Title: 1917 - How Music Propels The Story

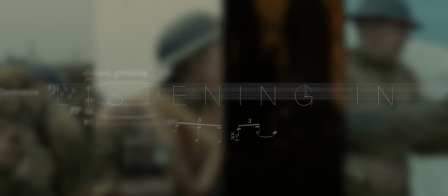4s
1917, directed by Sam Mendes,
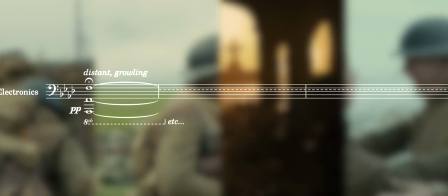7s
opens with a musical feature that will be with us for the remainder of this two-hour breathless journey, a deep drone.
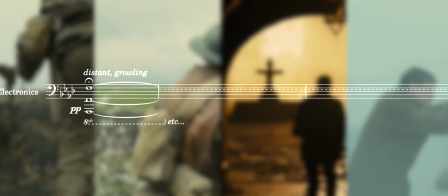17s
A heavy leaden sound that establishes the bass level of tension in the film.
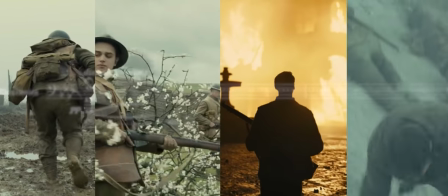25s
Music in any film plays a significant role,
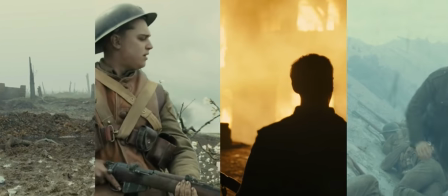29s
but it would be almost impossible to imagine in 1917's story being as effective without Thomas Newman's score.
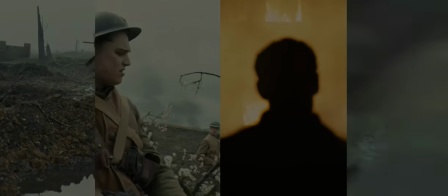37s
This is partly because the score itself is so well-crafted, but it's also because of the way the film is constructed.
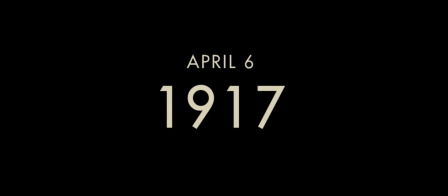46s
1917's single continuous shot envelops the viewer from the first frame. It's like watching theatre.
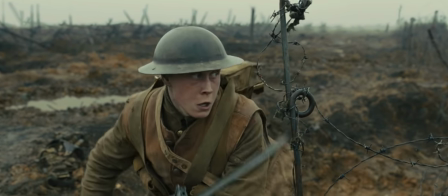54s
Our attention isn't diverted by cuts or scene changes, but held in a fixed position,
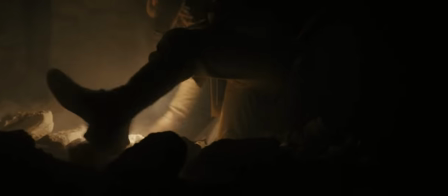60s
bringing the other half of the audio-visual experience, which includes the music, into even greater focus.
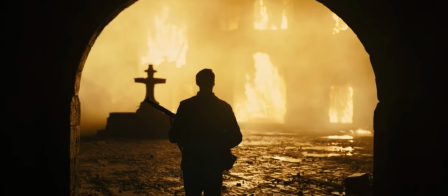67s
We're not distracted by the visual language of the film, and so the music becomes one of the most important narrative voices, guiding the story throughout and propelling our protagonists forward on their journey.
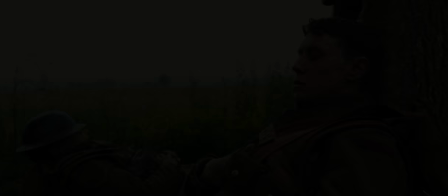82s
The music at the beginning of the film establishes the tone for everything that will follow.
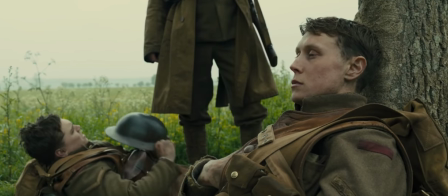87s
As we meet Blake and Schofield, we get the feeling that we're entering a world that is weighed down by the heavy burden of war. We haven't really been shown anything yet, and we don't know what is going to happen next.
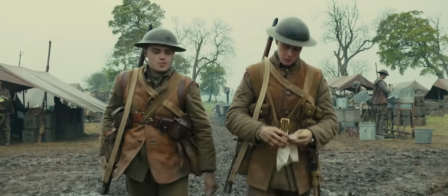101s
But the music already gives us a sense of the context for this story.
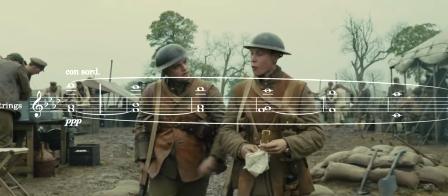107s
As they descend into the trenches, we hear a slowly descending string line.
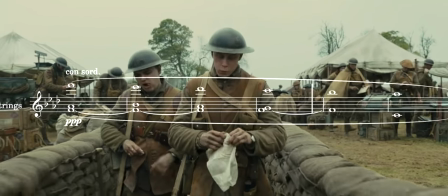115s
one of many examples of visual and musical pairings, and eventually the music quietly disappears.
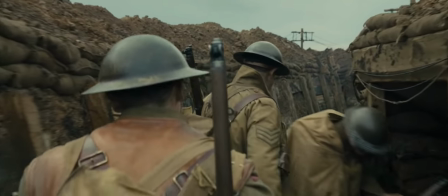126s
This is the first moment of musical silence in the film, creating a new, unnervingly quiet sound world.
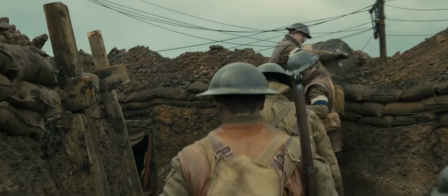134s
This allows the film and tension to settle briefly before we learn what lies ahead for Blake and Schofield.
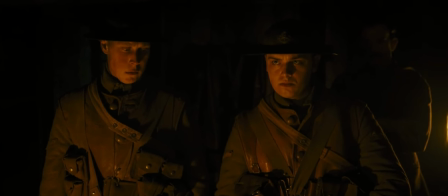141s It is a direct order to call off tomorrow morning's attack.
And before we hear about Blake's personal stakes in this story.
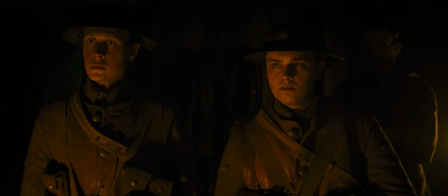148s We will lose two battalions, 1600 men, your brother among them.
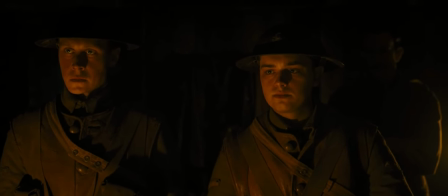152s
After a growling electronic pedal and low cluster chords, the score kicks in with a tight, compressed rhythmic ostinato.
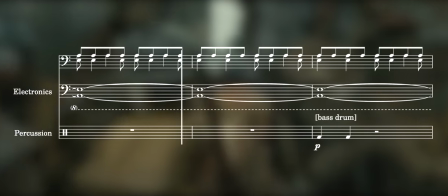161s
We hear a rattling idea on bongos and a pulsing figure in electronics and percussion.
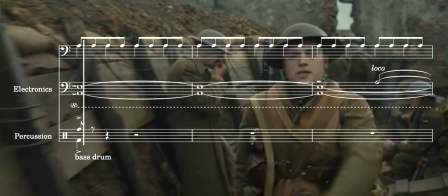166s
The music mirrors Blake's emotional state. He, unlike Schofield, has no doubt about taking on the task.
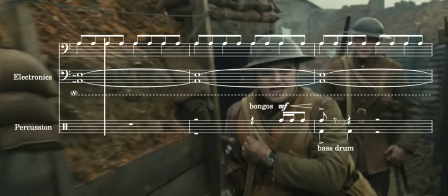174s
So the tension here comes not from whether he will undertake the journey, but more from the fear of what might happen if he didn't move quickly.
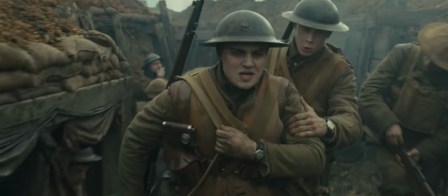183s
In this short first act, the music rises and falls in intensity with the narrative,
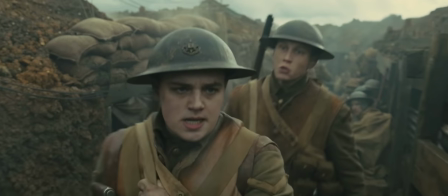189s
pushing the story on and carefully controlling the levels of tension.
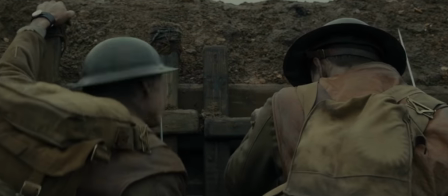194s
But as they go over the top, into no man's land, the score adopts a different character.
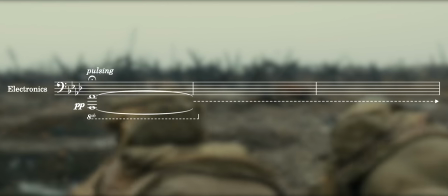203s
Where the music we have just heard spoke of Blake's clarity of purpose, this music feels unsettlingly ambiguous.
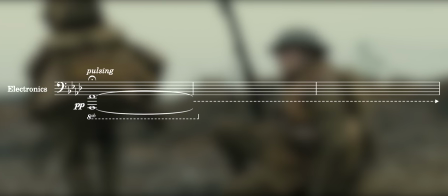213s
Waves of electronic clusters and drones flow like a cold wind over the empty landscape.
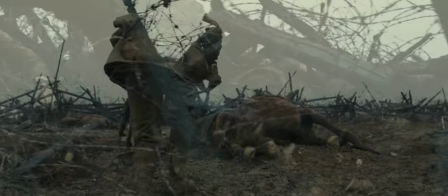222s
Mirroaring the rise and fall in diegetic noise, the sound of flies and mud, and the creak of barbed wire.
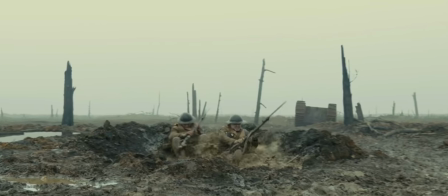232s
This is desolate music for a desolate land, the ominous hum of something just out of view.
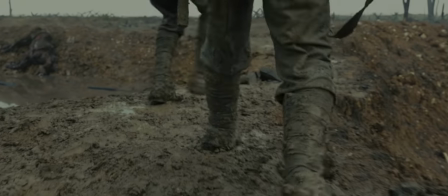240s
But as Blake and Schofield start to make progress, the music begins to change.